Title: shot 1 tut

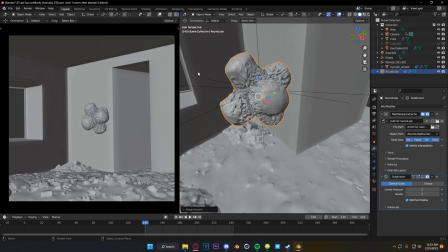[0:00]
So in today's breakdown, we are going to go over the opening shot of the animation I put out a couple of days ago.
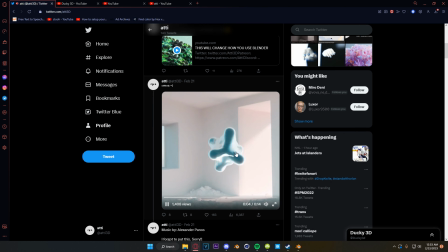[0:05]
That would be this shot right here. We've got this spinning shape from my Motion Primitives pack, and then, it kind of inflates and it's inside of this cloth piece.
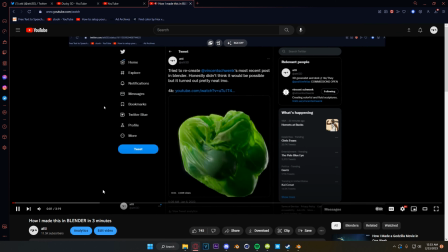[0:13]
Very similar to the tutorial I put out about a month ago. This one here about how I made this ball animation based off of Vincent Schwenk piece.
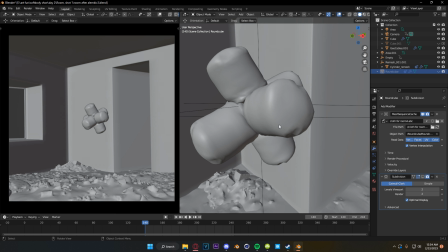[0:22]
Yeah, so since I've already got a full video on that, I'm just going to kind of go over it quickly. We've got our base shape here, which you do a cloth sim as, a little bit of inflation, whatever on it, however you like your settings to be. You inflate it, you export it as Alembic, and then you run another cloth sim over the top of it, which is this one.
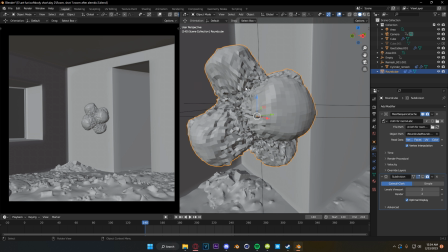[0:38]
In this case, I actually got them both to work in the same sim, which you can do sometimes, but not always. So if it's not working, export as an Alembic, then run the second cloth over top. That'll take care of any problems with clipping and like weird problems like that. Stacking simulations is always something you can do if the geometry itself is not going to be heavier than the sim.
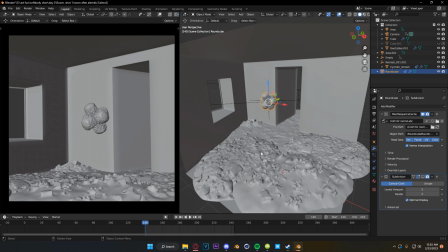[0:56]
But with that, we do have a couple of things in this scene that actually kind of are little like tips and tricks, deceptions, I think, that kind of sell this scene.
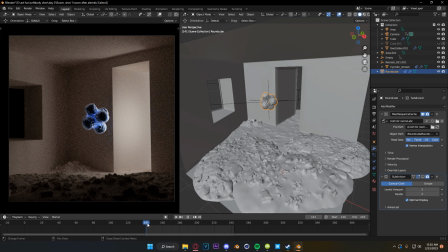[1:03]
So if we come into rendered mode, we can see here at the beginning that it is nighttime, and as we push forward, it becomes daytime.
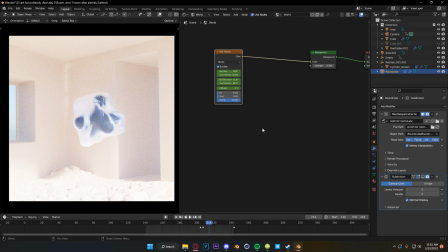[1:10]
And how we did that is super simple. It is just with a sky texture on our background, like our the surface for our world. It's not really an HDRI. I don't really know what to call this. It's also not a skybox because it's not a video game, but you get my point. We have a sky texture here plugged into our world background,
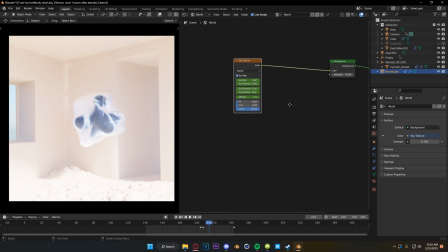[1:27]
and I just animated the sun rotation as well as these things are like more minor just in the colors that I wanted to appear in the sun.
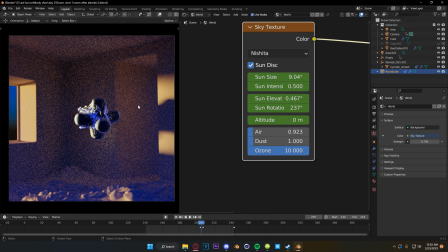[1:34]
You'll see for a couple of frames here, we have colors like this, and I tried to, with the sun intensity, sun size, and elevation, tried to limit how many frames were going to look like this because it looks super not real and weird, but you can't get rid of it completely. It also adds like a little bit of a flicker to the shot, which I thought looked kind of nice.
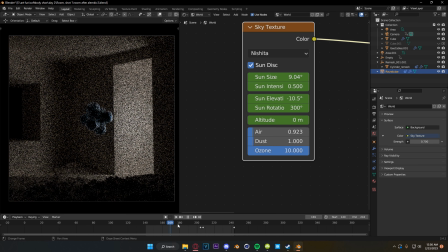[1:53]
But yeah, I just animated that spinning around so it looks like the sun is kind of like whipping into existence.
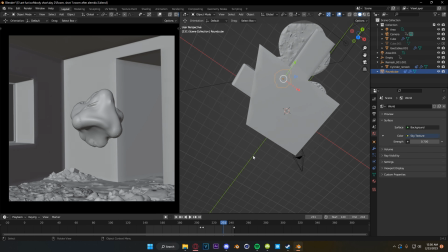[1:58]
I thought that was a really cool looking effect. And then for the house itself, you can see it's actually modeled on an angle here.
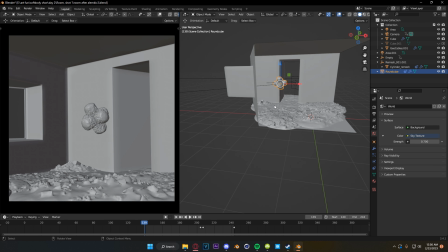[2:04]
So I wanted this side wall over here to kind of like break reality a little bit, kind of force a strange perspective.
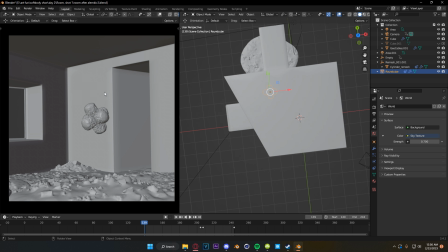[2:12]
So when you're looking at it in this shot right here, it just looks like it's a regular like 90-degree angle, but it's not.
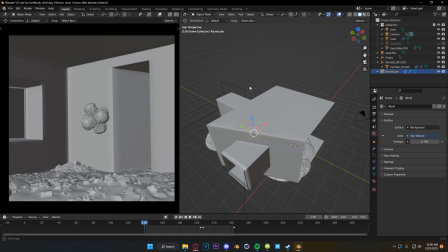[2:16]
It's more like a 50-degree angle here, and that kind of forces this like feeling of like closedness,
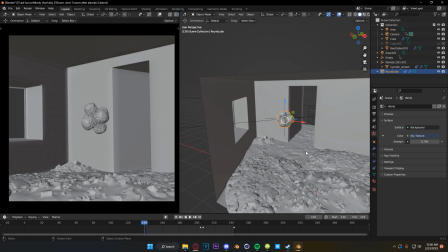[2:23]
but you don't really have like a sense of where that's coming from, and I thought that was a cool feeling. There's also no camera shake in the scene.
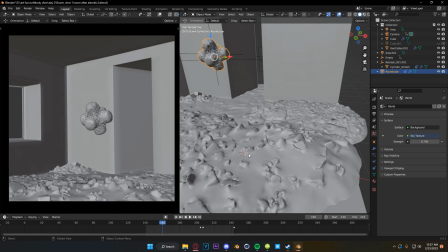[2:30]
We actually just have a linear path going forward, but with our ground elements here, which I got from Bridge, by the way.
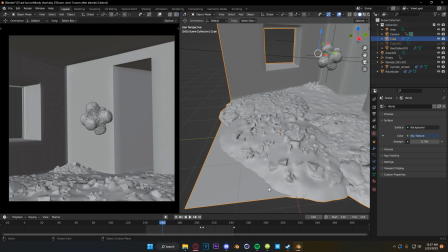[2:36]
If you're not using Bridge, it's great. Bunch of free assets.
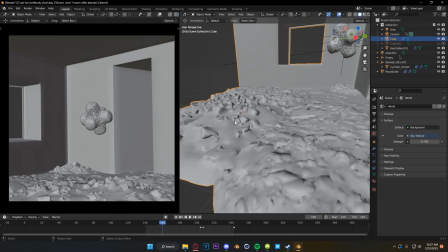[2:38]
I just took a bunch of their like rubble materials or models, and then I combined them with the floor, and I threw a wave modifier on everything.
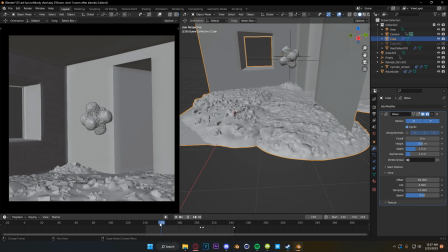[2:46]
And this kind of gives the feeling like there's camera shake going on, but it's not. It's perspective shake, which is another thing. It's weird. It like forces your brain to realize like something's weird about the shot, and I liked that in this, so I just went crazy with it.
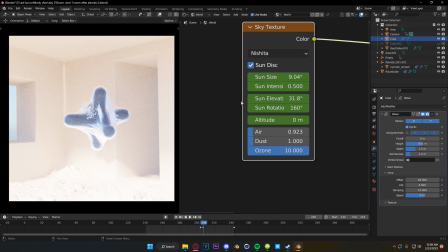[3:01]
Now, real quickly, we'll go over the materials of every object in the scene. They're all fairly simple materials.
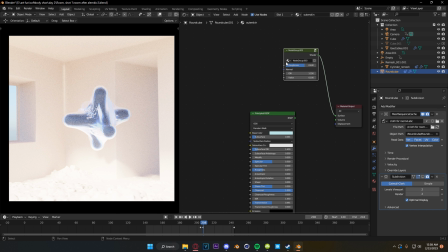[3:06]
On this outside bag, we actually just have my glass shader with the roughness turned all the way up.
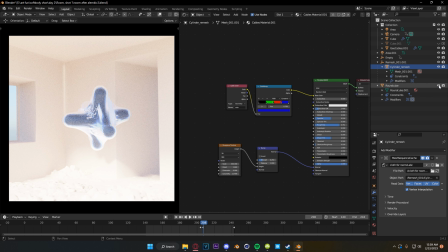[3:11]
And now I'm actually finding this out as I'm recording this. This center object under our cloth has the entire wrong material on it.
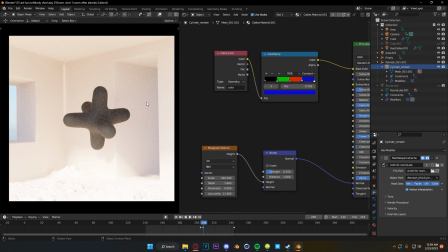[3:20]
I'm not sure how, but when I exported the file, it got a material that I was using for geocables early in this project file, which obviously they're not present here at all. It somehow got the wrong material on it. So that's cool, I guess. I never even noticed.
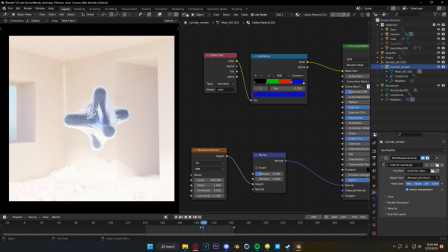[3:34]
I was just like, oh, this looks cool. I like it. Funny, happy little accidents here. So I did not make this.
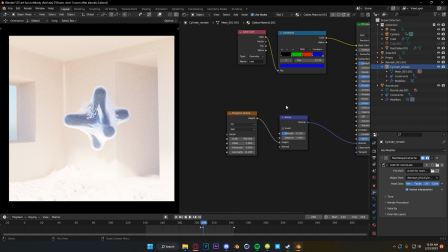[3:40]
I guess I genuinely have no idea where this came from. Walls are shaded flat, base color, whatever.
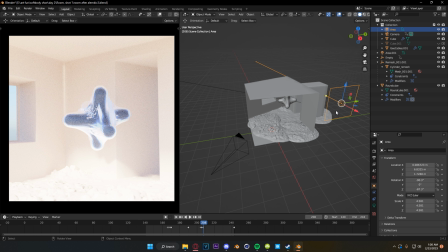[3:46]
Nothing special there going on. I did have this light in the background here, which I animated to the flicker of a song that I was choosing. I put it in After Effects, found the frames that I wanted for the flickers, and then I just came in and animated it.